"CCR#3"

Hi, my name is Ivan Charter, and to answer question 2 of the CCR, how did my skills develop through the project? I created a voiceover of my film.
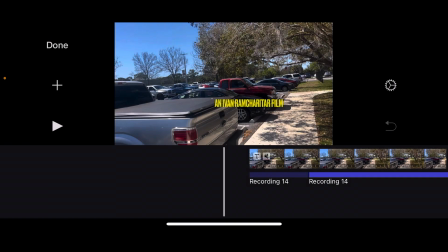(0:09)
In the duration of this film, I developed many skills in editing and other techniques used in creating films.
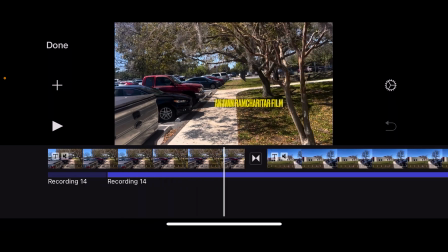(0:15)
For one, I learned how to make different transitions for different scenes.
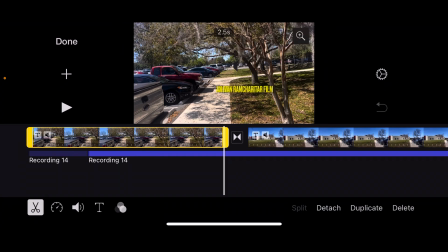(0:19)
For example, this one right here was pretty easy to do as iMovie has its own setting for making transitions.
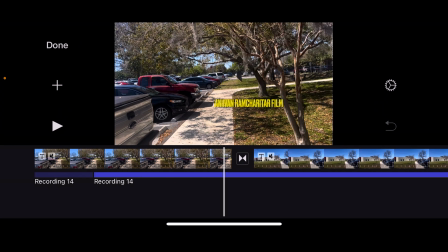(0:30)
What proved hard in the making of transitions, however, was extending each film long enough. For example, the scene was really short and I had to refilm it because it didn't have enough time to fade into the next one without looking choppy.
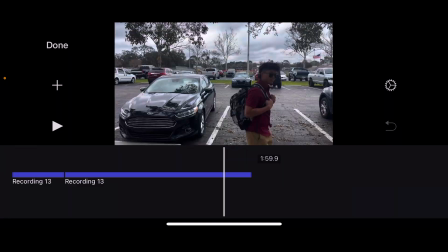(0:42)
Transitions were also used for other things. For example, towards the end, I used this fading out transition to signify the passing of day.
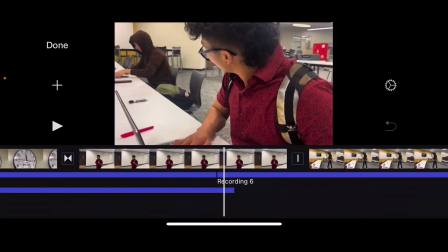(0:49)
These transitions also helped me earlier in the film when I attempted to make a parallel editing scene.
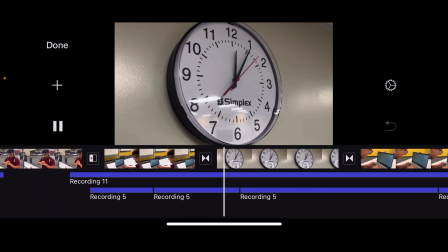(0:55)
In this scene, the protagonist races against the clock, showing how long he takes.
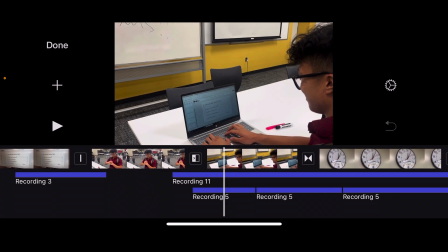(1:01)
Another technique that I learned during the duration of this film was different sound techniques.
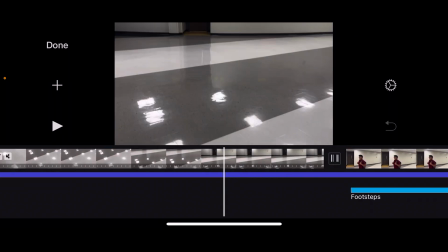(1:06)
What proved to be harder in the editing of sounds was implementing my Foley techniques into the film.
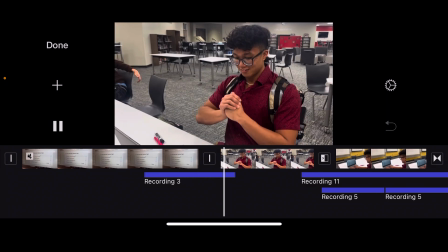(1:13)
The seed where the protagonist cracks his knuckles was a Foley sound I used by crinkling a water bottle.
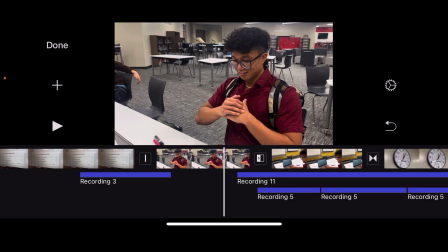(1:20)
To overlay this onto the film, I had to add in a whole separate piece of audio to it.
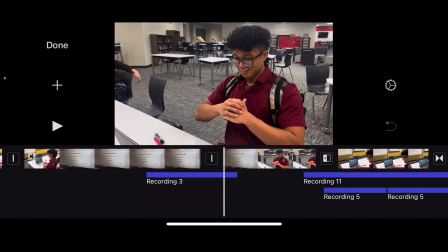(1:24)
The final hardest sound technique was creating the fade-in of the opening introductory song.
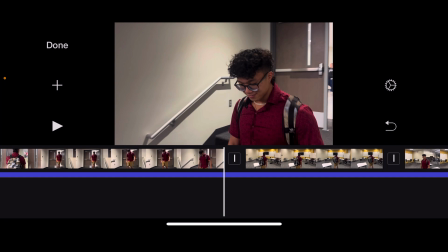(1:29)
To do this, I recorded the audio and brought my phone further and further from the source to make it sound as if the audio was fading.
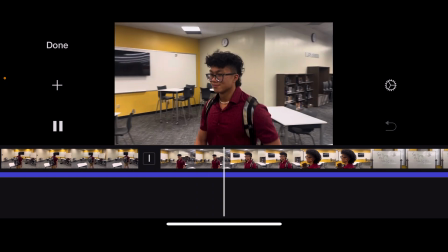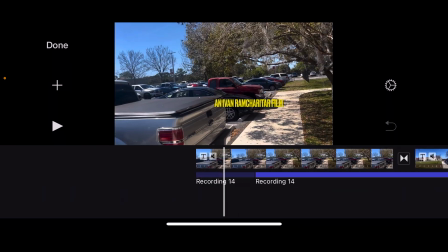(1:41)
The next technique I learned how to do was lighting. In the outside scenes, lighting wasn't that much of a problem because I had used natural lighting during the film.
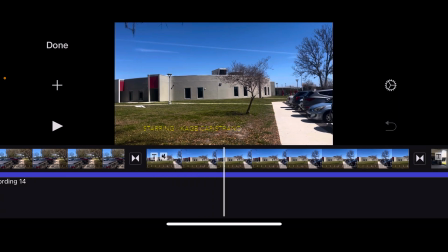(1:49)
However, I did choose high noon to film these shots because I knew it would be the brightest outside and I wanted the introduction to be very uplifting.
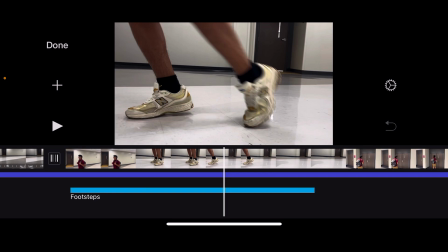(1:57)
Another time that I had to focus on the lighting was during the testing scene where I had to really focus on the protagonist's face.
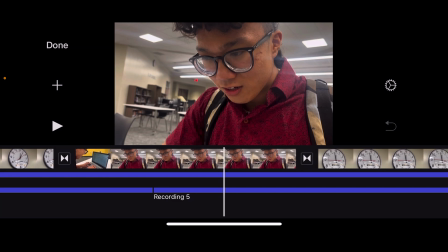(2:04)
During this scene, I used a flashlight on both sides of the protagonist's face to emphasize his facial characteristics as he struggles to take the test.
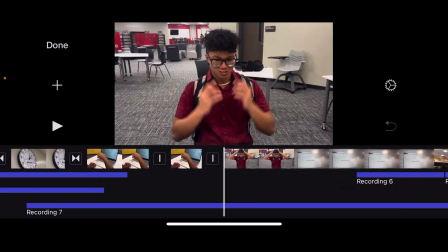(2:11)
After the protagonist fails the test and walks away from punching the board,
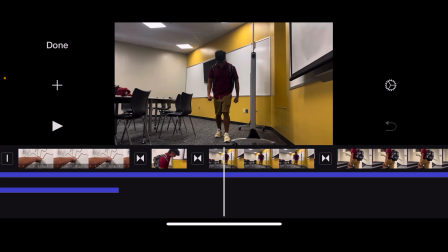(2:16)
I dimmed the lighting in the media center to create a more sad and dark tone that would fit with the sad music I overlaid with the clip.
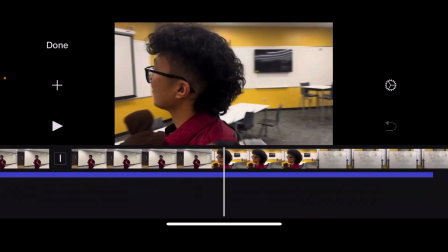(2:24)
Final thing I learned in the creating of this film was how to use different shots and angles. To progress the film smoothly, I use action shots to change the setting.
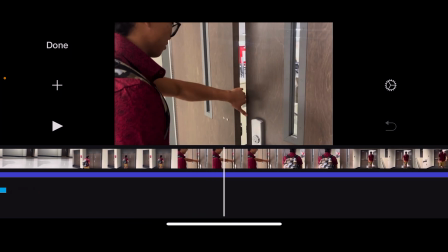(2:35)
See right here, the protagonist reaches for the handle, opens the door, followed by the next scene of him walking in.
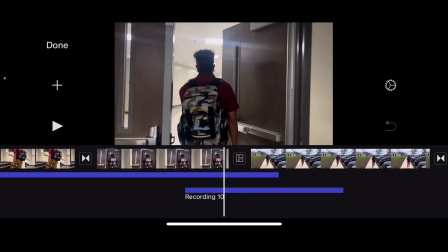(2:41)
Sound bridge is also used to show the changing of scenes. I used a school bell to show that the school day was over and Cage is walking home.
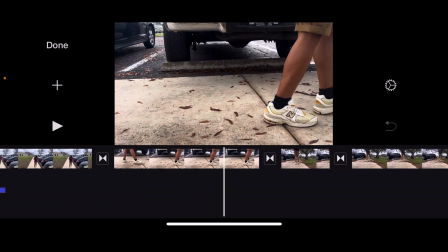(2:52)
The transition of fading was used when the protagonist walks home, signifying how slow he is walking, feeling defeated.
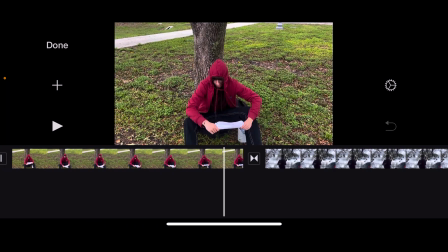(2:59)
I incorporated the use of angles to create meetings during the conversation between the old homeless man and the protagonist.
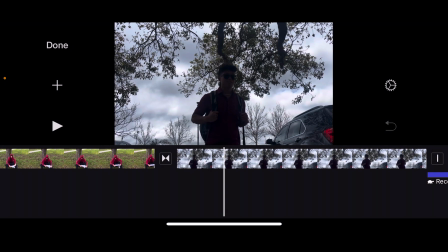(3:06)
It is seen that the protagonist is filmed from a lower angle, showing that he is more superior to the old man.
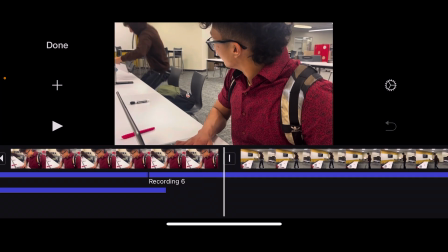(3:12)
An over-the-shoulder shot is used in this scene so we can see what the protagonist is horrified looking at.
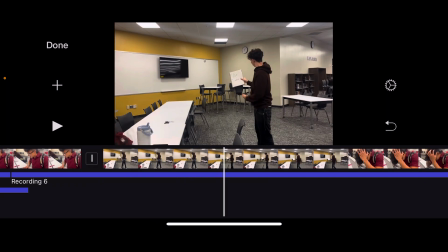(3:17)
To conclude, my skills have developed significantly through the development of this film, and I have learned how to make meaning out of different micro elements in the filmmaking process.